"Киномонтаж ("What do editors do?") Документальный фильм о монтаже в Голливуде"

В этой сцене было отснято гораздо больше весьма откровенных моментов, и только от монтажера зависело, показывать ли их. Эротические сцены делать труднее всего, потому что у каждого имеется свое мнение. У каждого есть своя точка зрения на то, что сексуально, а то, что нет. Режиссеру на эту территорию заходить как-то страшно, частично из-за того, что сюда уже столько раз вторгались другие. По-моему, очень эротично, когда вы видите не все. В фильме «Вне поля зрения» была одна интересная проблема.
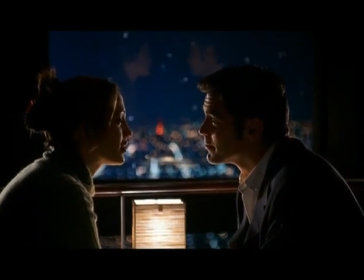Там есть сцена в баре. Я монтирую сцену, где герои встречаются. Он садится и заговаривает с ней.
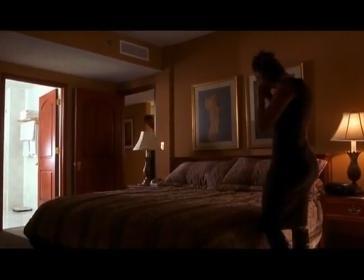Они начинают флиртовать. А затем идет сцена в спальне, снятая без звука, потому что на нее все равно предполагалось наложить диалог из первой сцены.
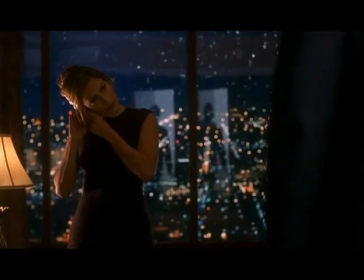И самостоятельной сцены как таковой не получилось.
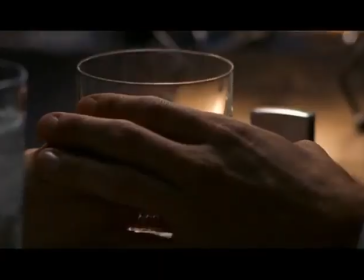Мне и Стивену Содербергу пришла в голову мысль, а что если сделать перекрестный монтаж? Мы попробовали, начало получаться.
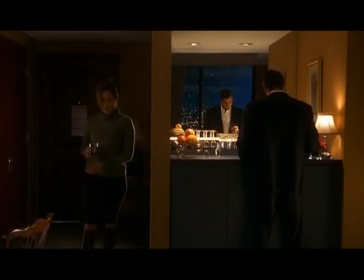Мы возвращали действие назад, иногда забегали вперед. Я, например, говорила, давай смонтируем отсюда и руки, а он, давай попробуем перекрыть диалог здесь. Вот так мы и работали вместе, и это было страшно увлекательно. И еще мы включили стоп-кадры.
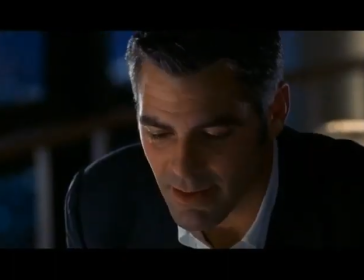Не слишком долгие, всего по нескольку кадров, чтобы только подчеркнуть сексуальное напряжение между героями.
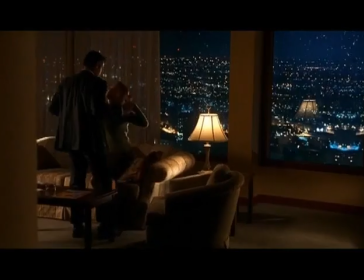Сцена получилась интересной, эмоциональной и, по-моему, эротичной.
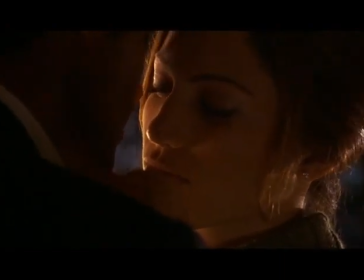Хотя было показано не так уж и много. В других фильмах, на которых я работала, показывалось гораздо больше.
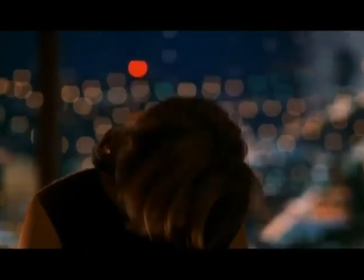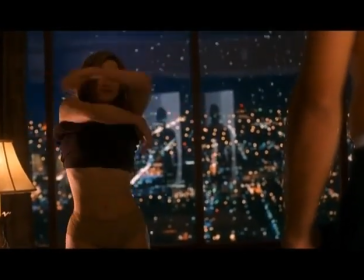Знаете, когда они раздеваются по отдельности, а в это время вы слышите странный диалог, не имеющий никакого отношения к происходящему, по-моему, это хороший драматургический ход.
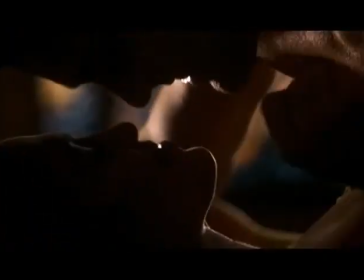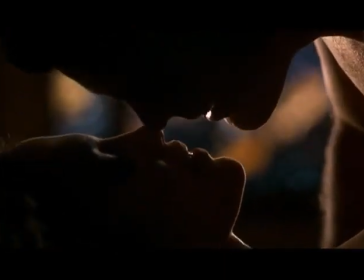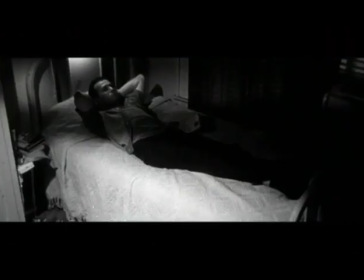Подобный стиль монтажа в фильме «Вне поля зрения», а также в фильме JFK, знаменует собой дальнейший отход от классического бесшовного монтажа Гриффита.
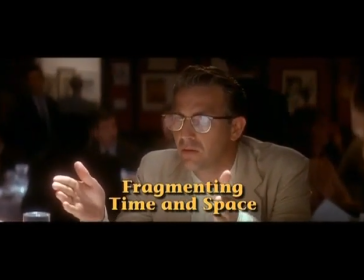Если раньше монтажеры изо всех сил старались сохранить иллюзию непрерывности времени и пространства,
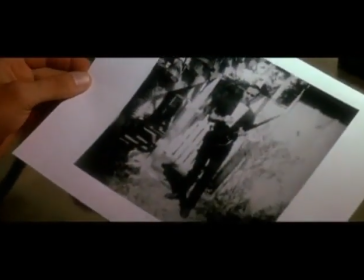то теперь они фрагментируют их, как хотят, создавая новые драматургические возможности. С Оливером Стоуном монтажеру работать одно удовольствие, потому что он дает монтажеру полную свободу. Он говорит: «Играй джаз,
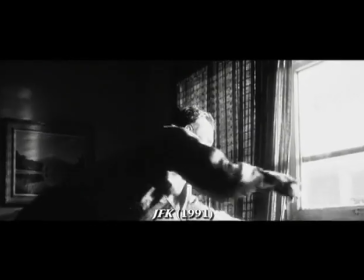импровизируй». В JFK есть сцена, когда Освальд идет от дома к театру. Стоун только сказал: «Когда будешь монтировать эту сцену, сделай ее очень хаотичной». Поэтому я смонтировал, исходя из своих представлений о хаотичности, и на следующий день показал ему. Он сказал: «Нет, еще хаотичнее».
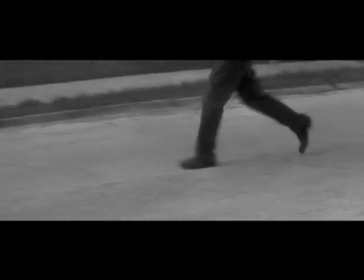Поскольку мы монтировали JFK на линейной монтажной системе, то у меня была возможность нажимать на кнопки и менять расположение кадров.
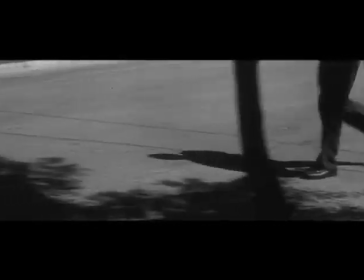Поэтому я сел и просто колотил по клавишам. Вот так. На следующий день я показал режиссеру результат, и он сказал: «Вот, так и вошло в фильм». В фильме «Три икса» у меня появилась новая монтажная философия. Всю жизнь я интересовался кубизмом.
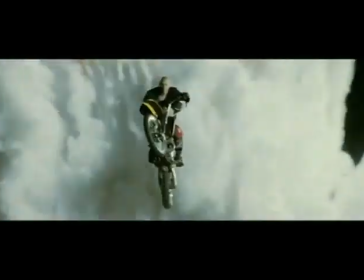Однажды я смотрел видео с экстремальным спортом. Там кто-то делал потрясающий трюк.
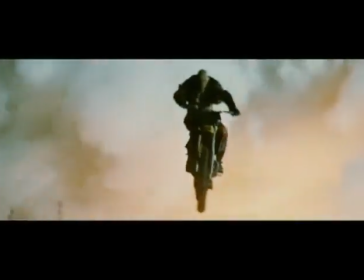То назад, то вперед, потом снова назад. И я подумал: а что, если снять это с большого количества точек?
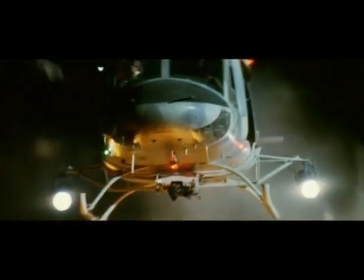И мне будет все равно, что вы увидите начало трюка под четырьмя разными углами.
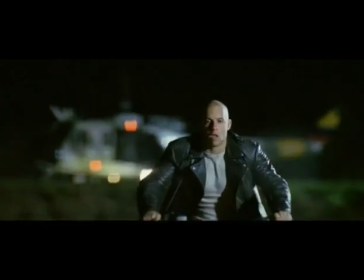А потом смонтировать все так, что у вас возникнет ощущение, будто вы находитесь непосредственно на полигоне.
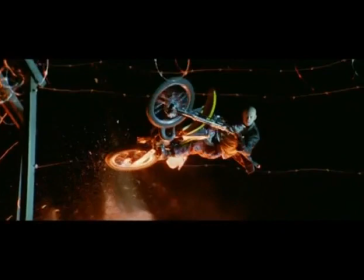Поэтому к моменту, когда мотоциклист приземлится, у вас возникнет ощущение, что вы сами выполнили прыжок вместо него.
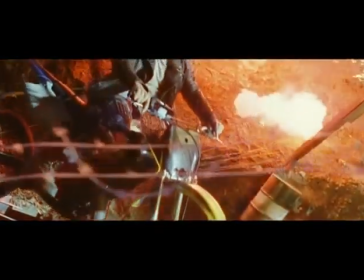Они стояли на безопасном расстоянии, как это бывает в реальной жизни.